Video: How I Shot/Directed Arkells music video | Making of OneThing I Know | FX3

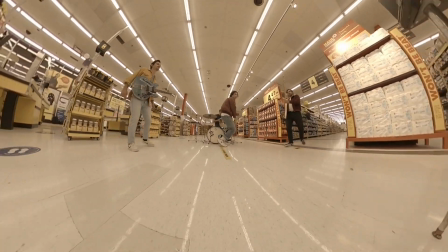(12:07)
I only used that at the very end of the video. It kind of looks like a little jib or crane shot where it starts at the ceiling, goes down to Tim,
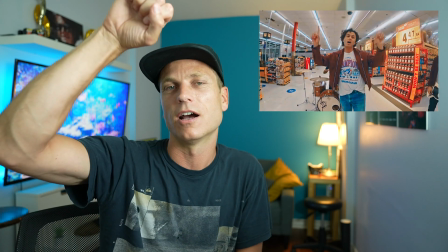(12:16)
comes back, see Max, and then ending on the like top-down kind of bird's-eye view shot. That was done with a nine-foot pole and a GoPro 360. Then it was time for our full band Fisheye 100 million shot.
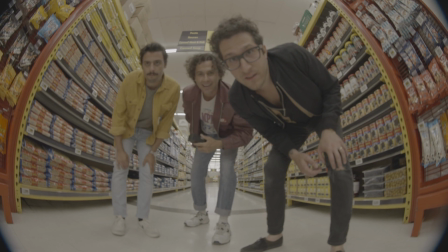(12:34)
We were all really happy and excited with how this shot looked. And you could tell by the performance that we got out of the band. Everyone kind of really hammed it up and it made it look really cool. And to give me more freedom and choices in the edit,
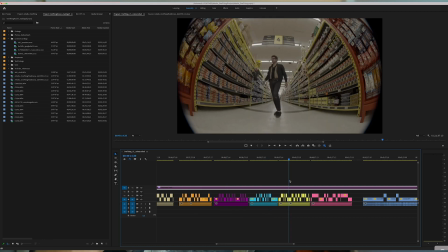(12:53)
I had each band member individually perform in front of that fisheye as well as the full band. So next I tried to do something to contrast this super wide angle look that we had and I wanted to do an extreme closeup of mouths. I know it's kind of weird and it was I was kind of hesitant to like do the shot But once I did and max saw it he's like, oh, yeah, like let's have everybody do this Basically why I wanted to do this shot is just for shop variety. It's like anything If we see the same thing over and over it kind of disappears So the idea with this shot is that we're super super super wide and then we're really really really close not rocket science but hopefully it was effective in making the eye a little excited.
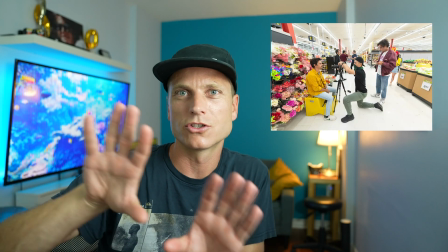(13:42)
In case anyone cares, I decided to shoot this by the flowers just to have a little bit of color in the background around their face, really soft out of focus. So that's where we shot that. By this time, it was probably already midnight. So we were working on borrowed time. So we were just like, okay, what cool shots can we get right now?
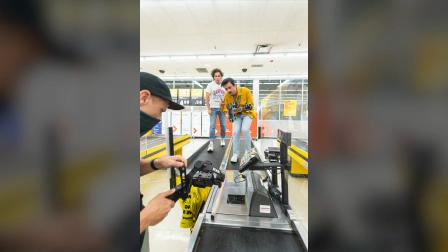(14:04)
Max and Mike just hopped up on the conveyor belt. It looked really good.
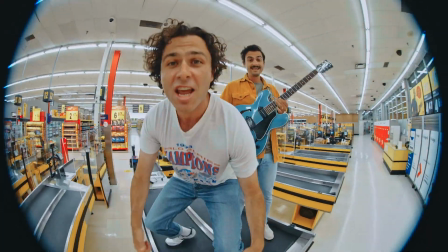(14:09)
So we performed a couple extra passes just to nail the movement and the performance. I really liked this shot. I was using my gimbal for basically everything, which is a handheld gimbal to stabilize the shot, and I just worked on this arc.
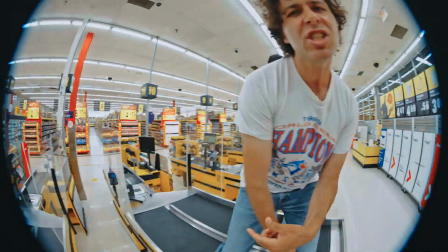(14:23)
I think it was pretty effective, and I did like the way the shot looked when I went further back, just because the lighting, the linear lights of these fluorescent tubes just looked really cool. Oh, and a little Easter egg. I don't think she was visible in the final cut.
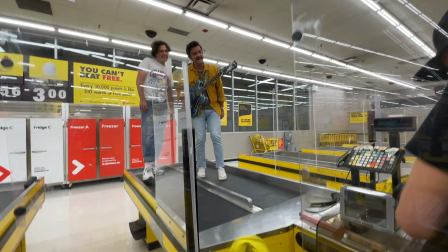(14:39)
I'd have to double check, but manager Ash was down underneath the conveyor belt,
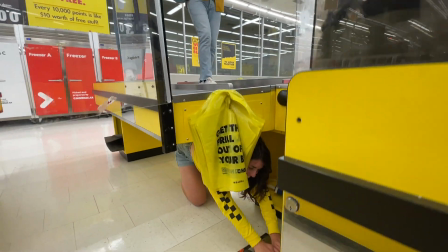(14:45)
pressing the kind of foot pedal to make the conveyor belt move. So thank you, Ash.
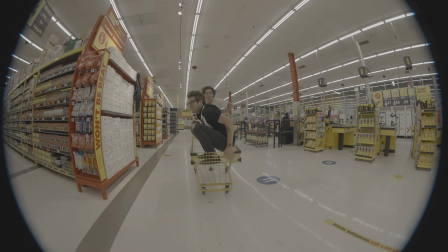(14:55)
After that, Tony jumped into a shopping cart and we filmed Max pushing him up and down the aisles, which was really fun.
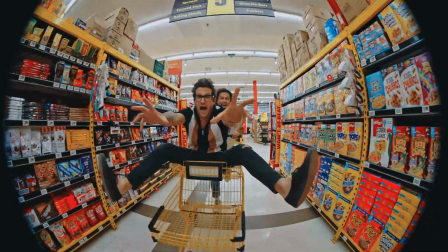(15:02)
We got some great performance out of both of those guys. It also took us a few minutes to figure out the best seating position, whether Tony should hold the camera himself.
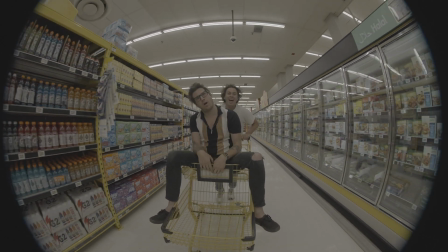(15:14)
We landed on the idea where I could actually ride it while holding the gimbal and filming.
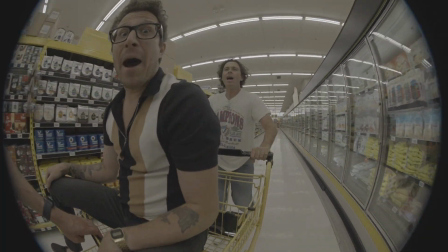(15:21)
It wasn't easy. I don't know if it seems like it was easy, but to hold on plus hold the gimbal with one hand while also making sure the framing was right, I need bigger muscles essentially. But I was happy with the end result.
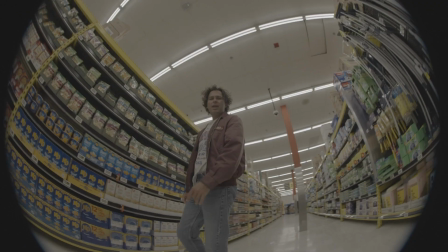(15:34)
And finally, Max and I just ran around the store for about 10 minutes. We switched the lenses, switched the frame rates, just tried to get Max performing, just to give me more footage in the edit so I could actually make more logical decisions to say,
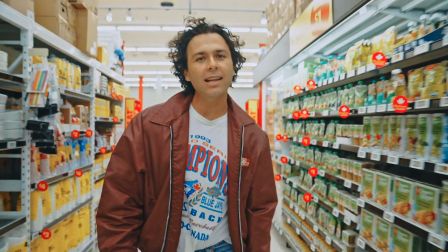(15:48)
oh, this normal lens should be in these opening verses. And then when we get to the chorus, we can go to the wide angle. And then that was a wrap. We were done.